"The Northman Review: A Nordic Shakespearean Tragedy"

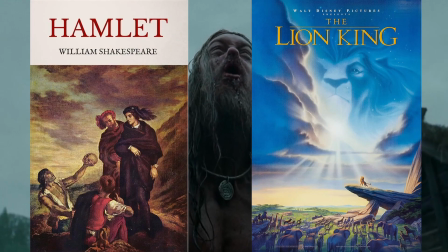It sort of sounds like the plot of Hamlet, or if you're a Zoomer, The Lion King, and that's because The Northman is based off the legend that inspired Hamlet.
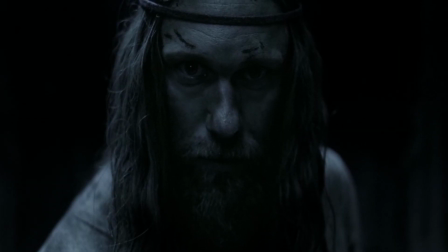Amleth is an actual figure in Scandinavian folklore.
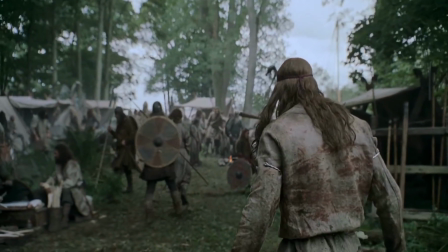Obviously, Shakespeare changed details for the sake of adapting fiction, such as having Hamlet take place in Denmark, but the story existed before he got his hands on it.
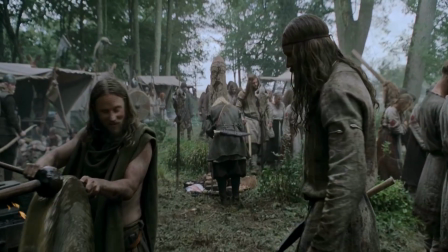That's an interesting detail for sure, but let me give some context on who exactly Robert Eggers is and why he's such a good filmmaker.
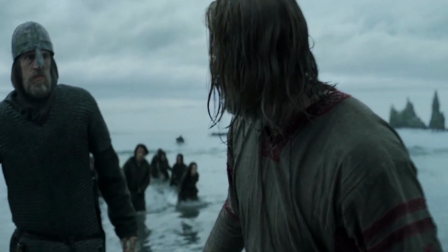By the way, this video has like zero objectivity. I love this dude's movies, so you're gonna hear me gush like crazy about them.
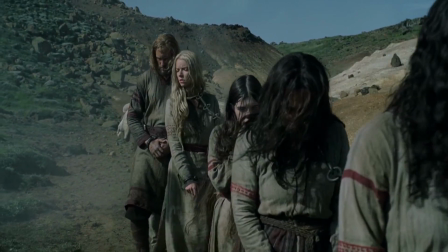Robert Eggers Eggers is a very prolific director. The guy is a clear visionary, able to take very unconventional concepts and sell them to a general audience.
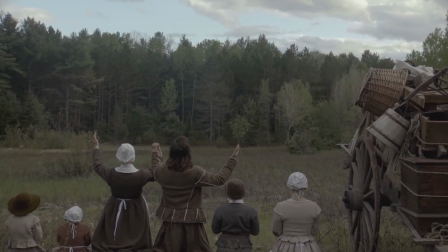His first movie, The Witch, takes place during the Pilgrim era of America, and focuses on a family terrorized by witches and Satan himself.
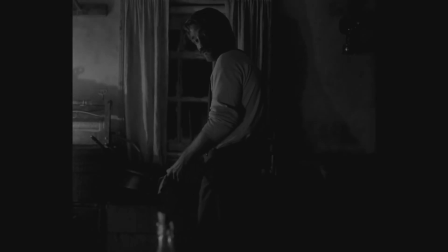The Lighthouse is a psychological horror comedy about two men in the early 20th century trapped on a small lighthouse island together, who end up just completely losing their fucking minds.
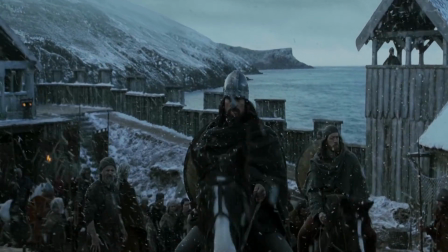And now The Northman, an action movie about Scandinavian culture. The interesting thing about Eggers is his clear love and respect of folklore.
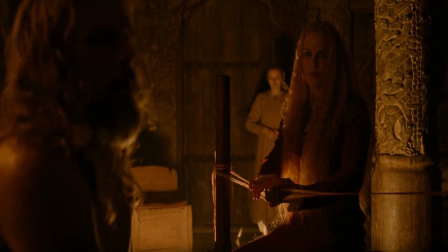In each of his movies, the stories and legends that are prominent in each culture are completely true, and they have actual consequences in the stories.
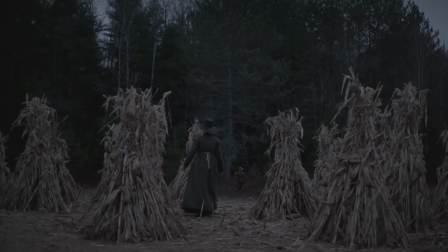The Witch makes it very obvious that the black magic and presence of the devil is real.
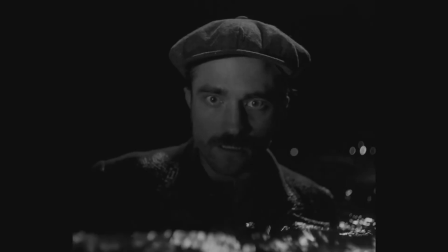The Lighthouse is more subtle, and it plays with the idea that maybe the protagonists are just going crazy,
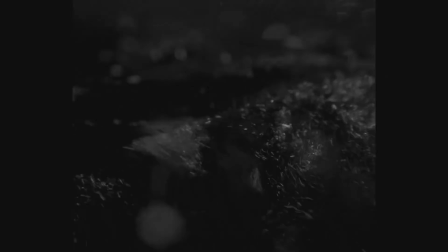but there are hints that the stories and curses that Willem Dafoe's character warns about are true.
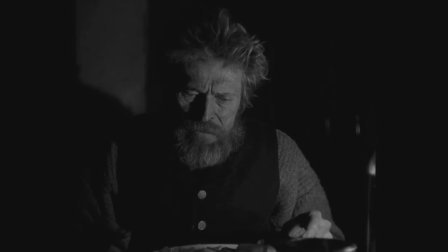I seen you sparring with a gull. Best leave him be.
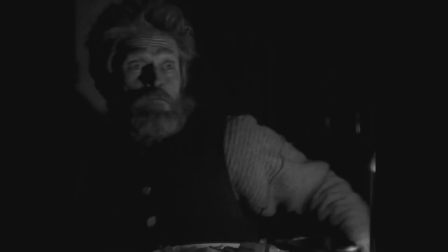Bad luck to kill a seabird. More tall tales. Bad luck to kill a seabird!
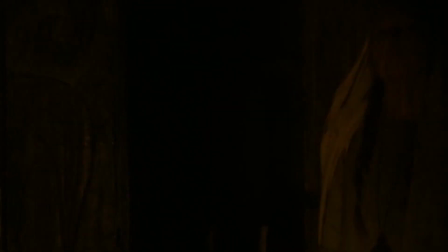And The Northman is even more blatant about it,
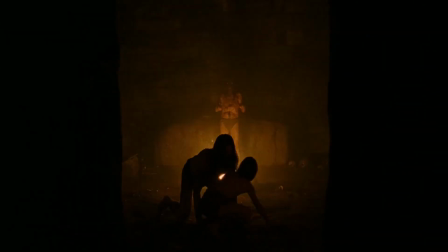outright establishing that the gods and Nordic mysticism are real and are directly involved in the main story, but I'll talk about that later towards the end.
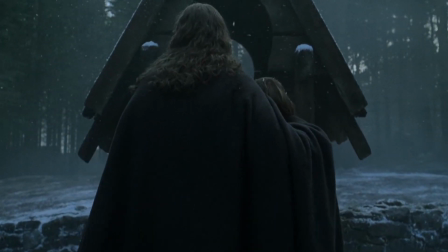For now, I'm actually going to go ahead and talk about the actual technicals of the film, which is something I usually kind of hold off on to give general summaries of context, but this is very important here.
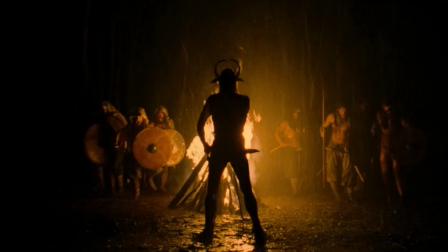Robert Eggers has shown a very heavy talent as a director, and the cinematographer Yarin Blask helps carry a lot of the load as well.
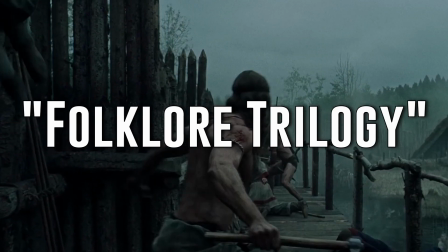The two work together through the entire folklore trilogy, as I kind of refer to it, and their distinct style really pushes the movies above and beyond.
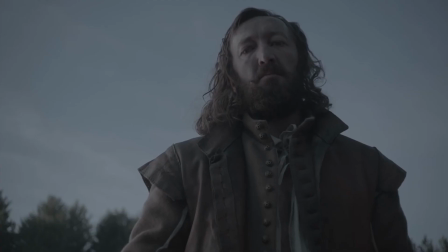The Witch, by comparison to the rest, is very simple, but The Lighthouse has so much detail in the visuals,
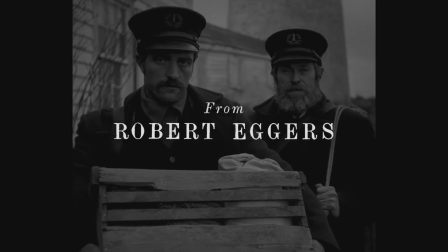even going so far as to have the whole film in black and white, shot in a tighter aspect ratio,
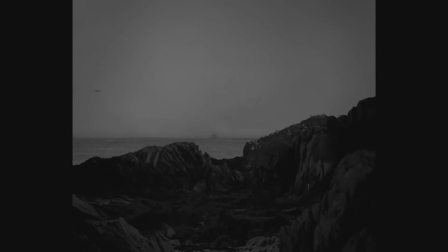and going as far as it possibly can to mimic the style of an old 1920s film.
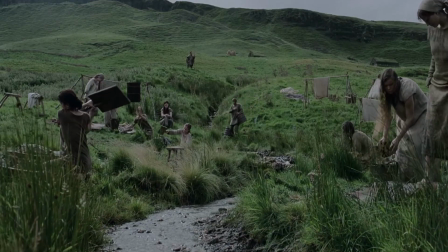And The Northman has some visuals that look downright gorgeous, almost like a classical painting.
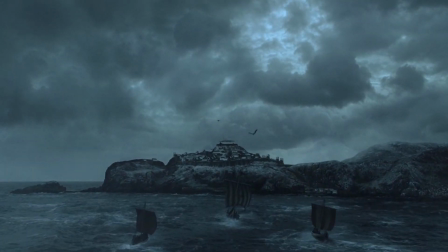Everything is symmetrical, even in motion, and there are a lot of shots and sequences that feel like they were spending hours trying to get every single thing right.
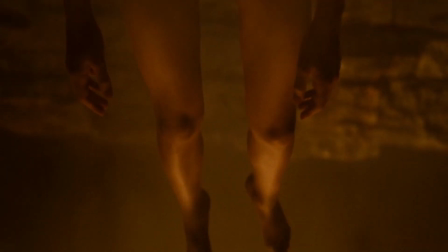I'm not even talking about the trippy psychedelic sequences. Eggers' experience as a horror director really fits The Northman well, with some of the more out there and mystic sequences feeling like an actual nightmare,
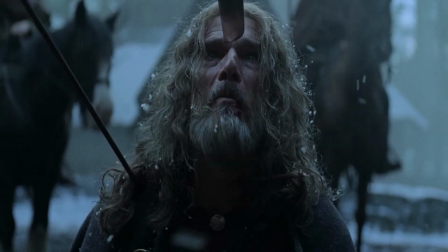plus the cold and matter-of-fact way he's willing to show absolute brutality.
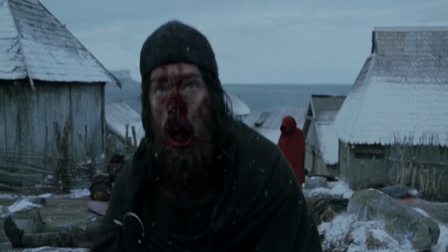A man's nose is cut off from his face, and you get a shot where the wound is shoved right in front of the camera as he tries to talk.
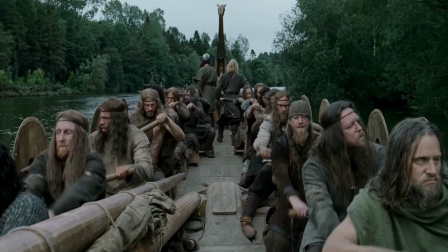It's unsettling, but that's the entire point. The cast all around do an amazing job as well.
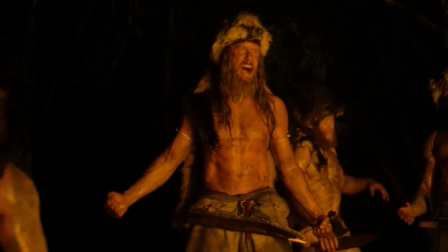Alexander Skarsgård gives a career-defining performance as Almlith, a guy who just embodies a titan of rage.
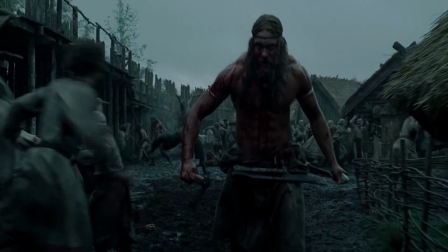And some of the action scenes in the film feel downright godlike thanks to the sheer wrath he embodies as this fallen prince.
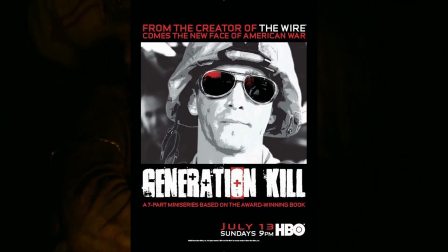The guy is a fantastic actor anyway. Also, give Generation Kill a watch if you haven't. He plays one of the main characters in that and does a great job in the show.
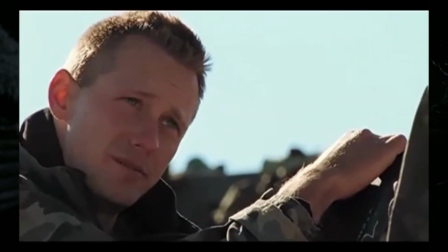Given the prevailing climatic conditions, using this lubricant is like trying to buttfuck a virgin underage Phuket whore with chalk.
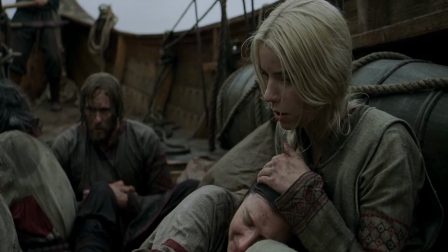And KY is clearly called for, sir.
Anya Taylor-Joy is also pretty great in the film.
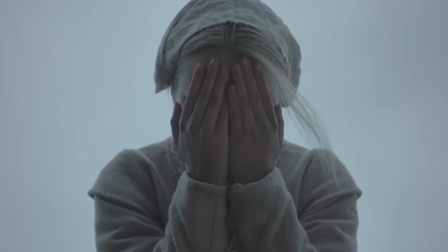She actually played the protagonist in The Witch, and was pretty damn great in that, though that's a very different character from who she is in Northman.
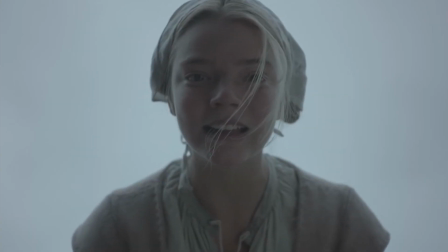There, she's just a terrified village girl trying to figure out what's going on, while in this, she's more clever and closed off.
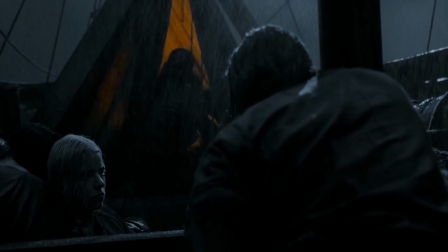She's a Russian slave captured by the Nords who ends up running into Almlith, and sorta ends up becoming his partner in crime, and eventual lover.
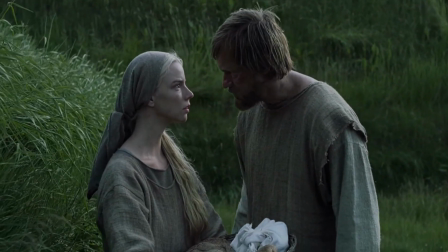And I'd say their relationship is pretty good. There's not a major focus on the actual romance aspect, but that's not really the point of the movie.
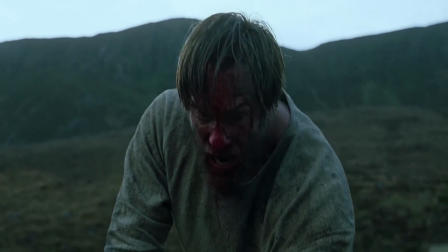It's about the vengeance, and not the courting, so it's not a big deal.